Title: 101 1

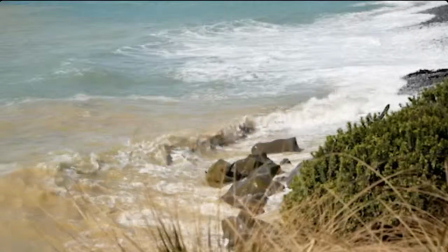[16:18]
If people film in their backyards, you see a recurrence of backyards,
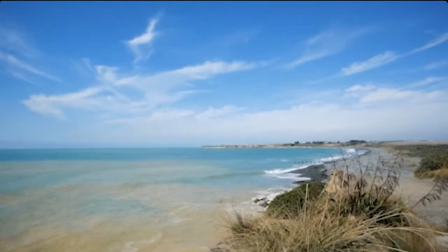[16:24]
and that's where often I'd suggest to you,
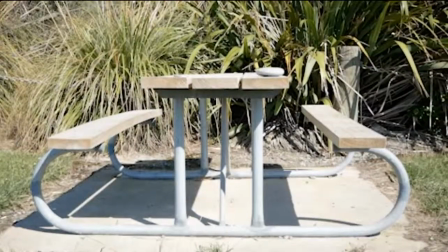[16:28]
people often film their pets or their flowers or whatever, so I'd suggest just challenge yourself a little bit more.
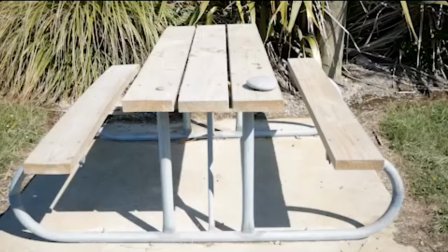[16:34]
If you're going to film your pet, make it an amazing shot. Really nice to see the outside and the location.
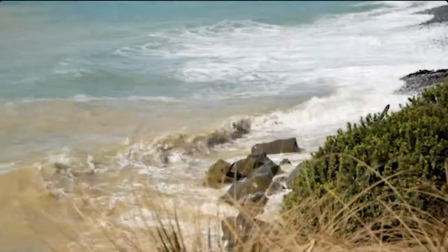[16:40]
Those two shots worked really well with a close-up. That's a really nicely framed shot.
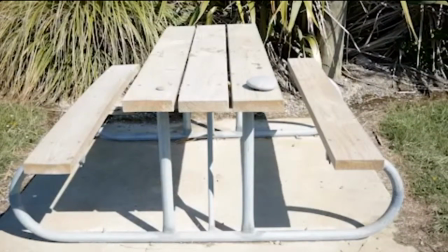[16:49]
And that one is a really good camera angle on a very interesting object.
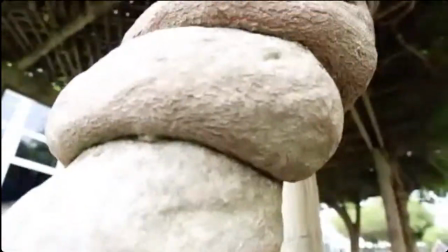[16:58]
That is a thoroughly interesting object.
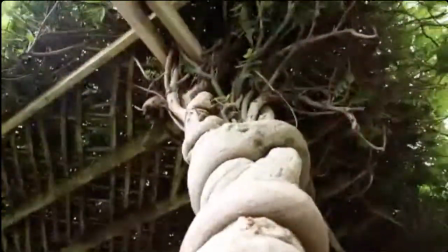[17:04]
Oh, nice. Nicely done. That's amazing. That's a really good tilt up to reveal what the object actually is.
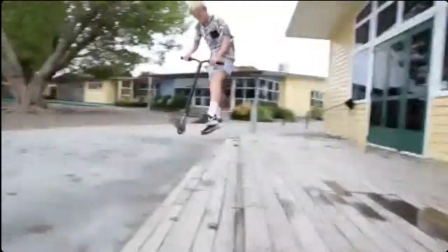[17:13]
Well done. Good example of movement in a frame.
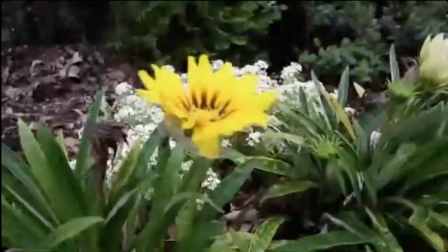[17:19]
Often we want to focus, as viewing something, we want to focus on the nearer object and we want to focus on the moving object.
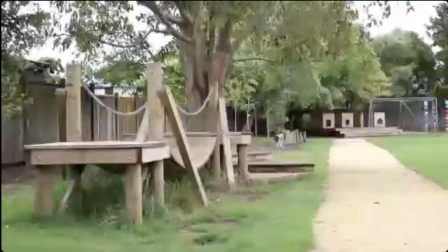[17:27]
So if you're not sure about what to focus on, do choose those two things.
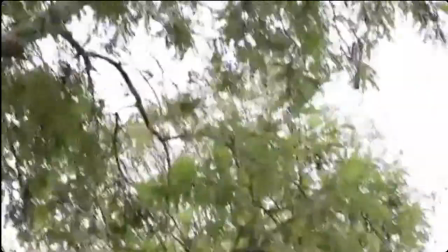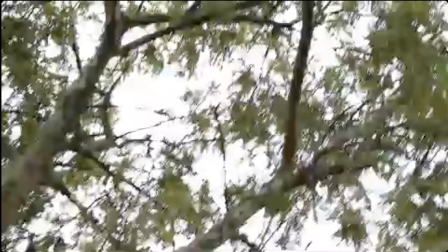[17:38]
Good. The final shot, when you're moving the camera, always decide what you're moving it to and from, for from and to. Get those around the right way, and then that will give you a really nice, strong, stable shot.
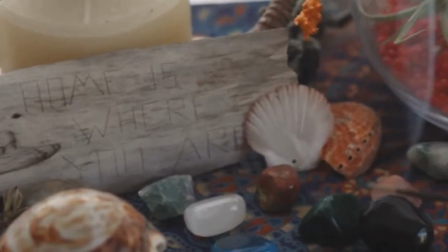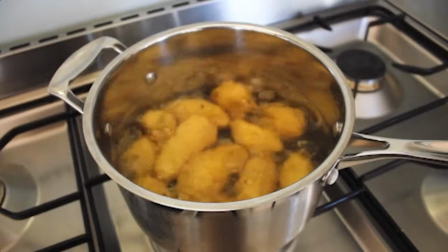[17:59]
Good. It's nice to see with a close-up, as you're tracking around, you're revealing different things.
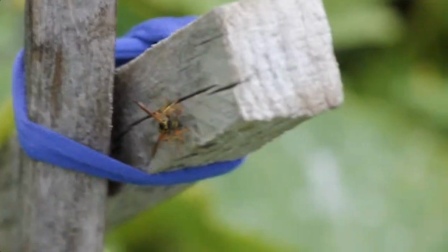[18:07]
Ah, that's great movement. Oh, that's a tricky one.
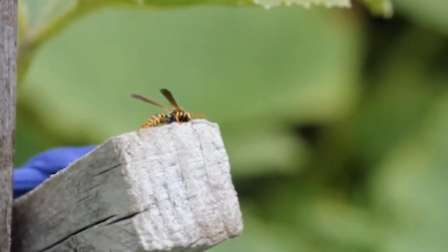[18:13]
Nicely done.
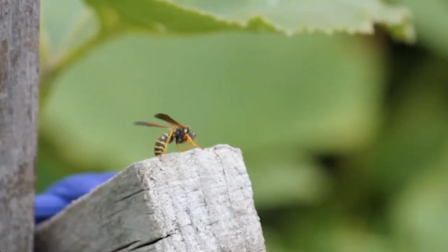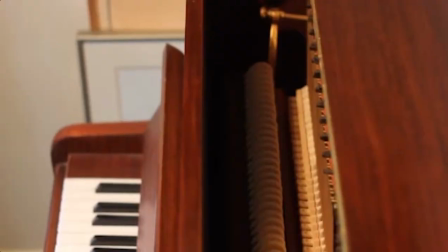[18:20]
Yeah, really good. So you can tell it's handheld and it's tricky, but I think are you manually focusing there?
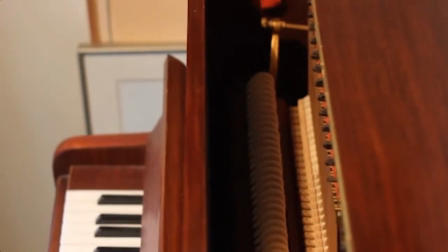[18:28]
I would really, really recommend to everyone to practice as much as you can manually focusing, because when you start pushing and pulling that focus like you would your own eye is when you start to be able to really capture stuff and movement and things.
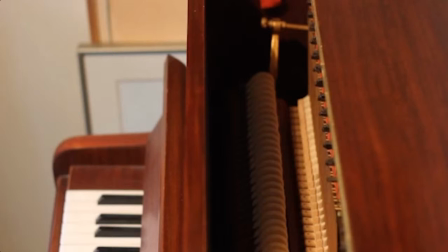[18:45]
So this is a really nice last angle as well. Okay, we have two more.
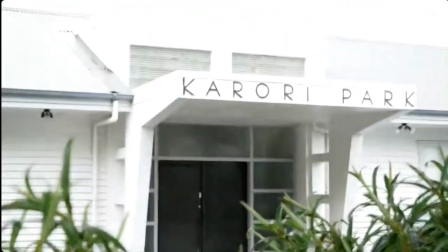[18:50]
Thank you very much for your patience. Really nice close-up on that. That's a great way to get a camera to automatically focus.
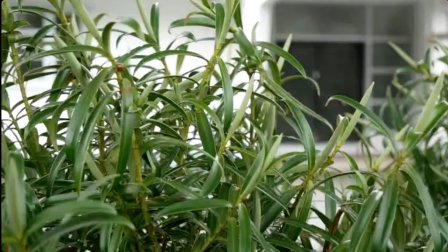[18:58]
And you guys are doing a push-pull or a change of focus in your assignment coming up soon. And if you have a camera that only has manual focus, that's going to make it tricky to do any filmmaking.
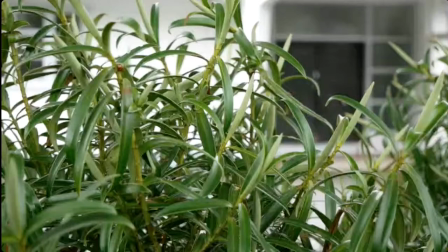[19:14]
But if you do, then you can do this to change the focus.
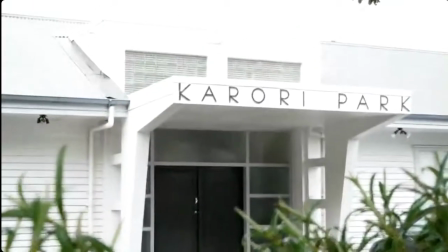[19:19]
So the camera itself moves from something near and then frames the further thing away,
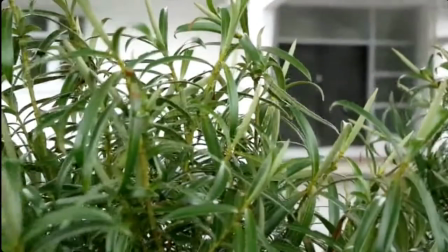[19:27]
and the focus changes to that further thing away. So a slow movement will help.
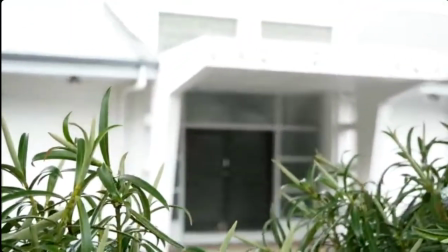[19:32]
Make sure it's focused on one thing, and then the slow movement, and that allows for the camera to get to the other object.
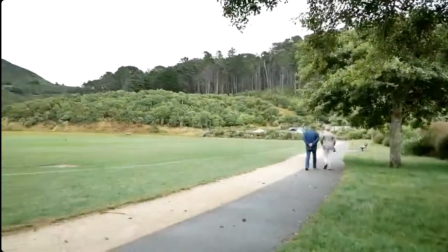[19:40]
And actually, I think that was an exposure change possibly as well.
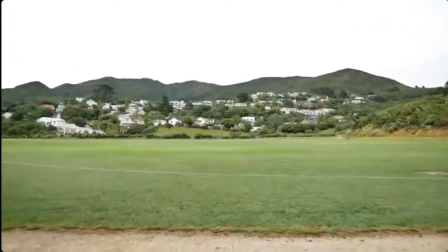[19:45]
Hard to tell, but that is how you're going to get a really good smooth focus change.
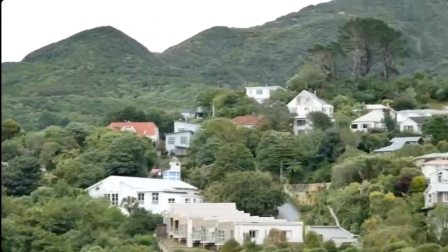[19:50]
Nice to show the people walking and then reveal around with the pan.
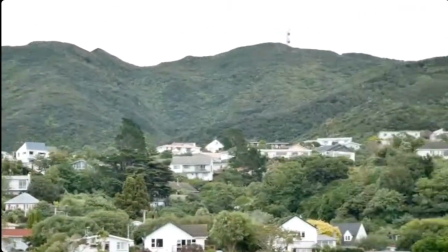[19:55]
That's a pan reveal around to show the location in which they are walking in.
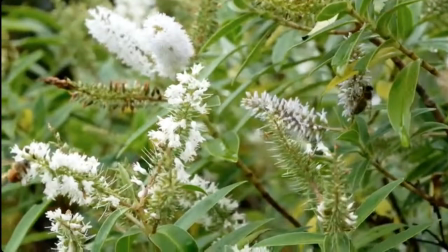[20:01]
Beautiful location as well. It did say take your camera for a walk. Really nice to see that people have taken their cameras for walks.
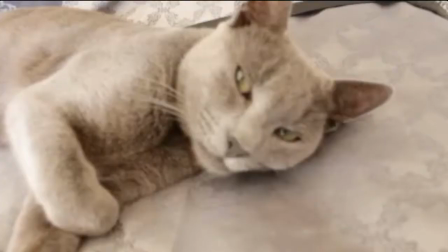[20:10]
It shows. Now these are in absolutely no order. It's whatever the system decides to download.
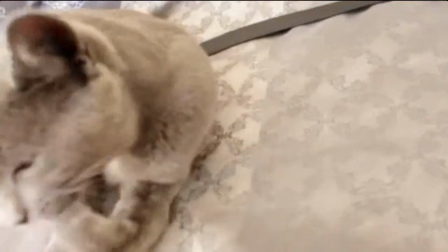[20:17]
It might be the fastest, it might be the earliest people, I'm not sure. So focus on the eyes of the cat.